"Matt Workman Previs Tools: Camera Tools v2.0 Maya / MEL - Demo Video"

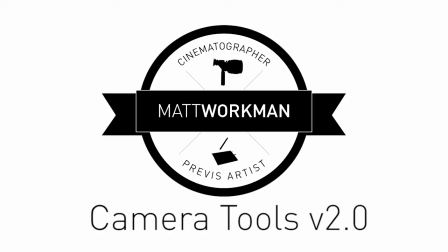(0:00)
Cool. So what I want to do now is walk you through how I would previs a typical scene and show you how I use the camera tool script
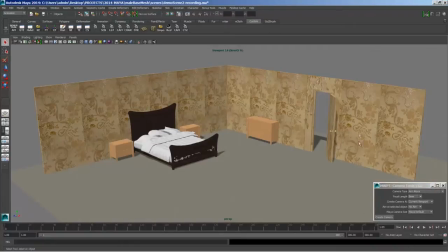(0:09)
to find angles and that sort of thing. So to start, I've created a very short scene here. We have a two-wall set. You can see these are built in 4x8 V-flats. And we have a really simple dressing. We have a bed, two dressers, that sort of thing. So we hit play, and our actress walks in.
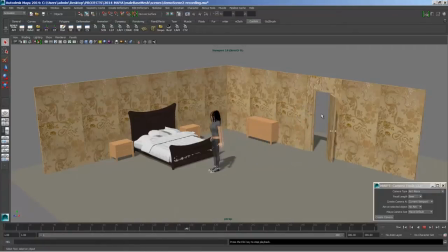(0:27)
She pauses. She looks at her watch. She's going to keep walking right over to the bed. She sits down. She hears something, and then boom, she turns around. There's someone at the door. She pulls out a gun or something like that. So in this first phase, we're just looking for angles.
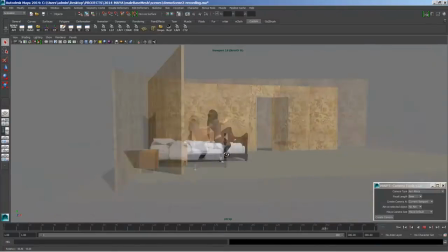(0:43)
Usually I would be with the director or with the creative or someone who has an idea already about how this scene should look.
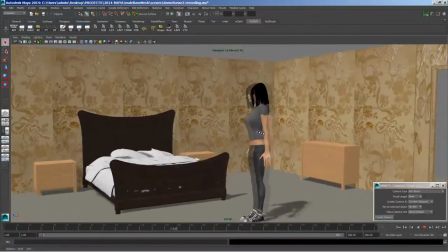(0:52)
So, you know, in our virtual world here with our little camera, we can kind of
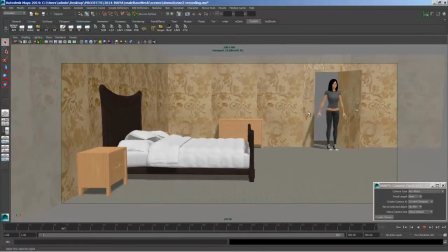(1:00)
viewfinder around like we would on set, you know, like if we were watching a rehearsal, we can be like, oh, well, let's watch it from here. So let's start creating cameras. So we have the script here. We have the Alexa already up. I'm going to pick a focal length like 32.
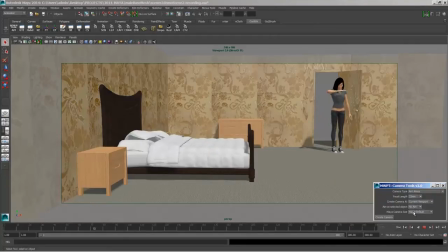(1:14)
We're going to do it from viewport. And we're not going to use the aim, and we'll do real world scale, and we'll create the camera. So we have this wide, so that's great. So the whole scene can play out here. It's pretty safe to start there.
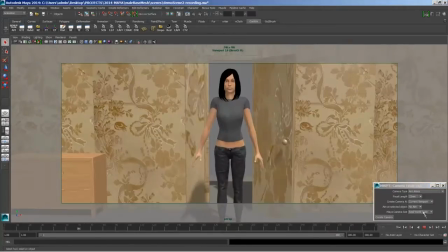(1:27)
You might even start shooting it that way. So at this point, we can pause and go play by play.
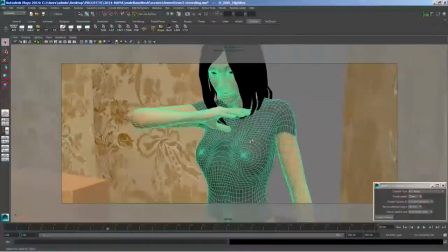(1:31)
So the next shot we're going to need is something here, something like a medium.
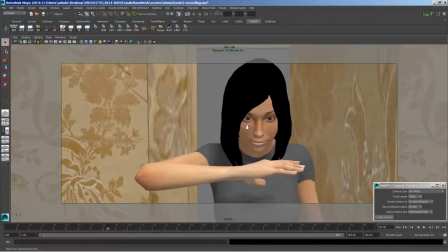(1:37)
We can really see our character at this point. This is kind of like her first close-up.
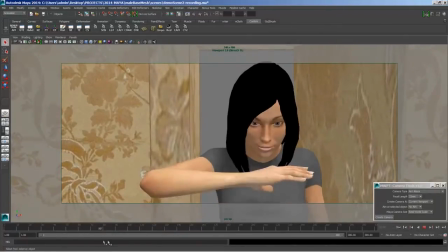(1:44)
And the shot looks like this. She checks her watch, then she walks out. Great.
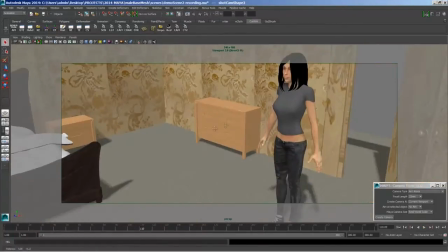(1:48)
So we'll create that camera. That's a bye. Next, she goes to the bed.
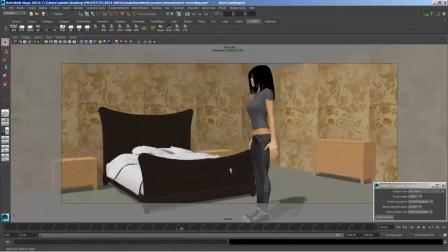(1:57)
And let's see, what would make sense for this? Maybe we do something like this.
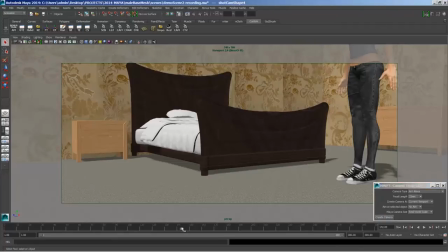(2:06)
Show off her legs a little bit, and we create. She walks and she sits down.
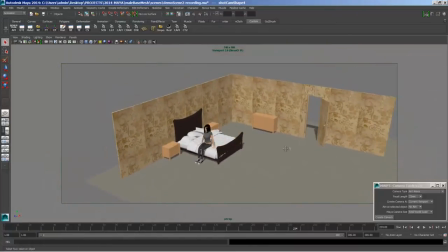(2:12)
So, when I created the scene, I didn't really know what was going on. I was just making it up, but it turned out to be kind of like a spy thing, kind of like James Bond world.
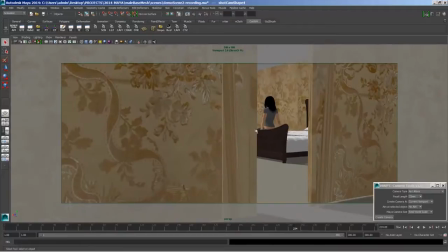(2:22)
So, I was thinking that it would be cool to have a shot like this.
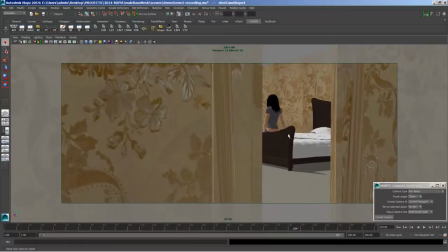(2:28)
We're kind of someone's point of view through the door, and we get the idea that someone's watching her. So let's create this camera.
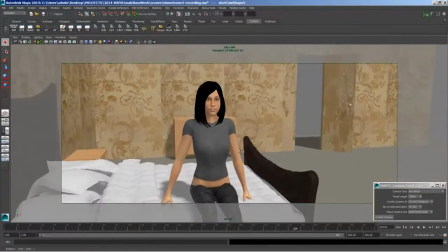(2:34)
You know, and again, this part of the process is all about just, you know, saying yes and just making shots.
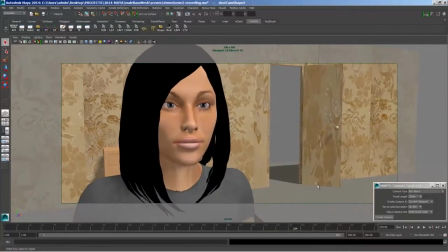(2:41)
They don't cost anything. It's quick. Doesn't take time. And later we'll edit them all together and see which ones make the most sense.
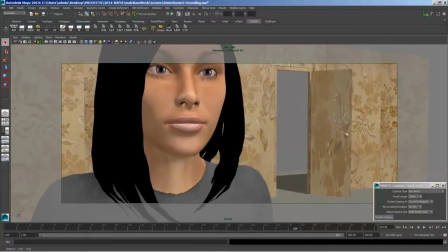(2:47)
So here we have a close up. My thought was that we wouldn't see her eyes.
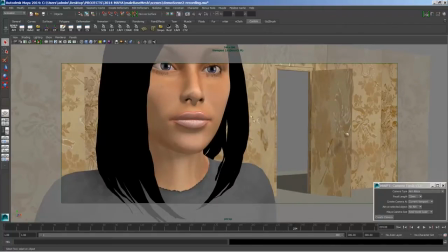(2:52)
That's always kind of creepy or something, and you would see part of the door, so we kind of foreshadow that something's happening.
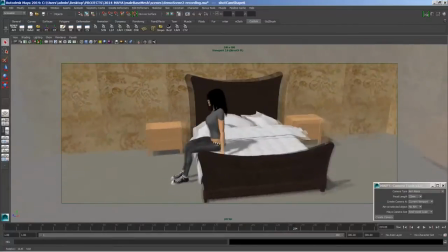(2:58)
So I'll create this camera here, and I think last, I mean, we could do a lot of shots.
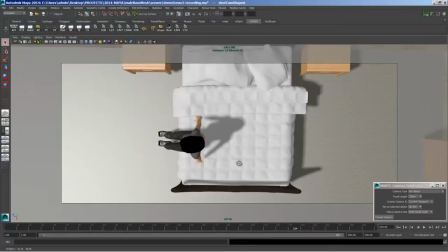(3:05)
You know, we could do this overhead if this was buying you anything,
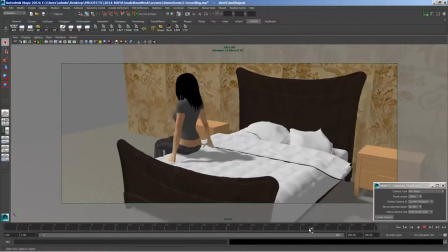(3:08)
but I think lastly we want to really show off this turning around action, and her pose is kind of cool, right?
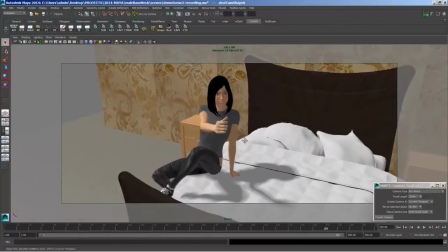(3:14)
So we want to do something like that. Great camera.
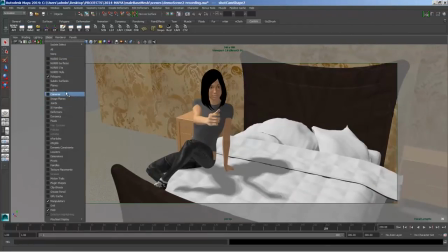(3:18)
So if we turn our cameras back on, you can see the cameras that we've created so far.
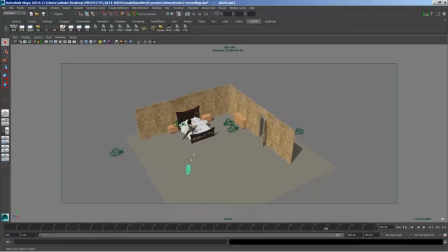(3:24)
We have the wide here, this is the close-up, this is her transition to walking, this is through there, and that was pretty quick. The script keeps all the cameras to Alexa's spec. We changed our focal lengths as we needed to, pretty quick.
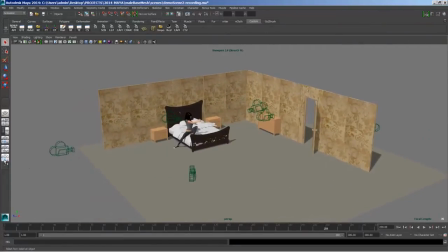(3:41)
So the second part of this process is to actually edit everything.
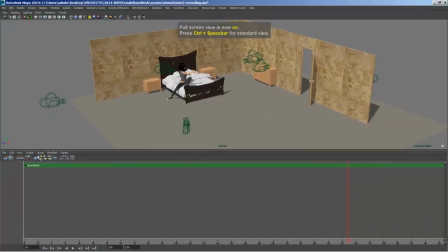(3:48)
Sounds like a lot of work, but once you get used to the workflow, it's pretty quick.
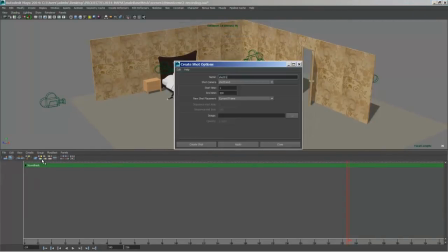(3:51)
And really, this is the power of Previs, and without editing it, you're really not doing it right.
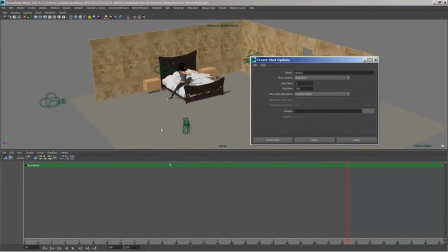(3:57)
So what we're going to do here is load up the camera sequencer, which is basically like any nonlinear editing program like Avid or Premiere.